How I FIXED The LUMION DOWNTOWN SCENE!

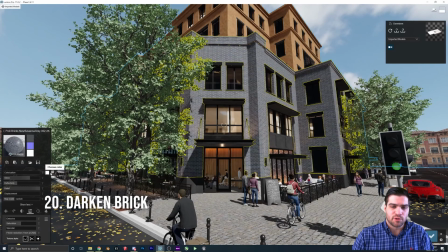(12:28)
So there's a few more small things I wanted to do. One of them is I just want to take the bricks, make it a little bit blacker, so just a little bit darker to add some more contrast.
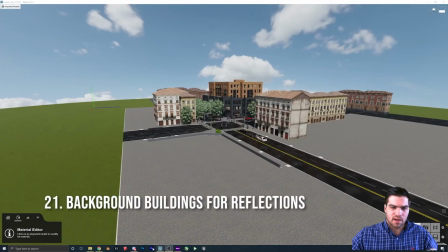(12:36)
The other thing I'm going to do is I'm just going to add some buildings kind of directly in front of the building, just because that's just going to help kind of with the reflection,
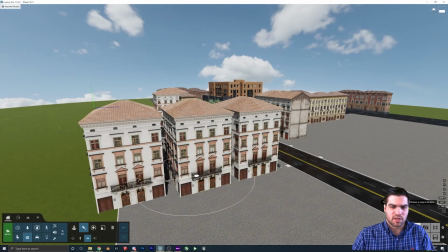(12:44)
so you don't see any horizon lines. That's something I always pick up on when people put the reflection plane and it's like looking at nothing.
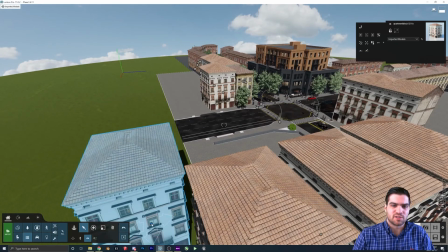(12:49)
Just throw some buildings out there, or even just a picture, something to just break up the reflection, because people won't be able to tell.
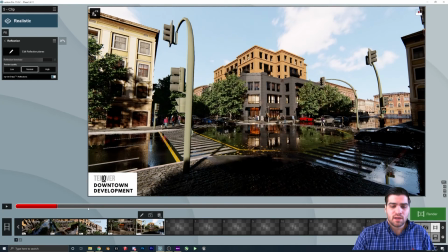(12:54)
At this point, you can pretty much just change anything to kind of tweak it and how you want it to be. I'm also going to throw on the poster enhance mode, or whatever it's called.
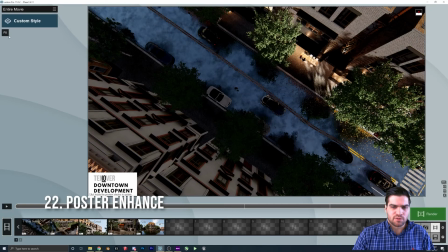(13:01)
It just helps clean up some of the lines in Lumion. The other thing that I wanted to do is, I think I didn't put it in this version, but just wind or something like that. So yeah, but that should be all of the effects that you need to clean up this clip. I'm going to play my final animation twice here.
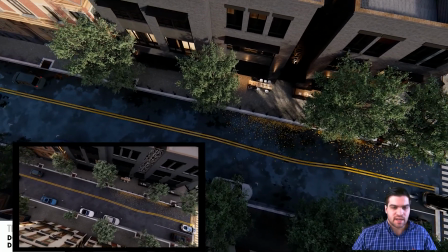(13:15)
The first one's just going to have the overlay like the other ones.
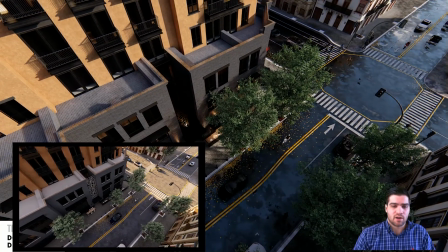(13:17)
But what I just wanted to say, if you like this video, please leave a like and a comment, because it'll just let me know that people actually like this format and I can do more of them.
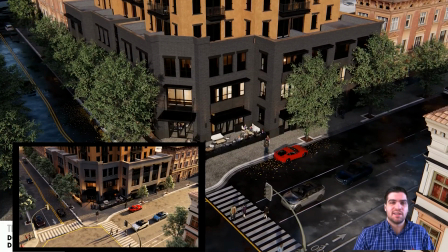(13:25)
If you aren't subscribed to the channel, I'd really appreciate it if you could hit that subscribe button and also ring the bell.
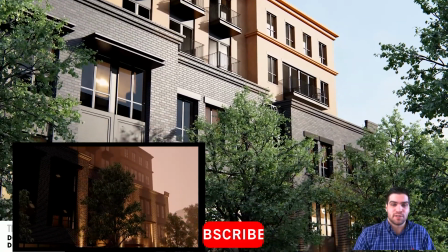(13:30)
It helps me with the YouTube algorithm, and it also makes sure that you're here for future videos. If you are subscribed, thank you very much for subscribing to the channel.
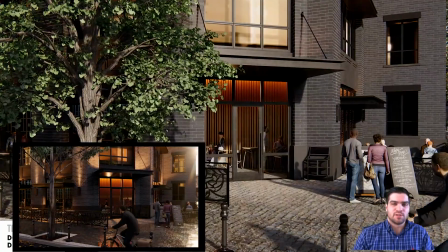(13:38)
It really motivates me to make more content. I hope you enjoy the animation.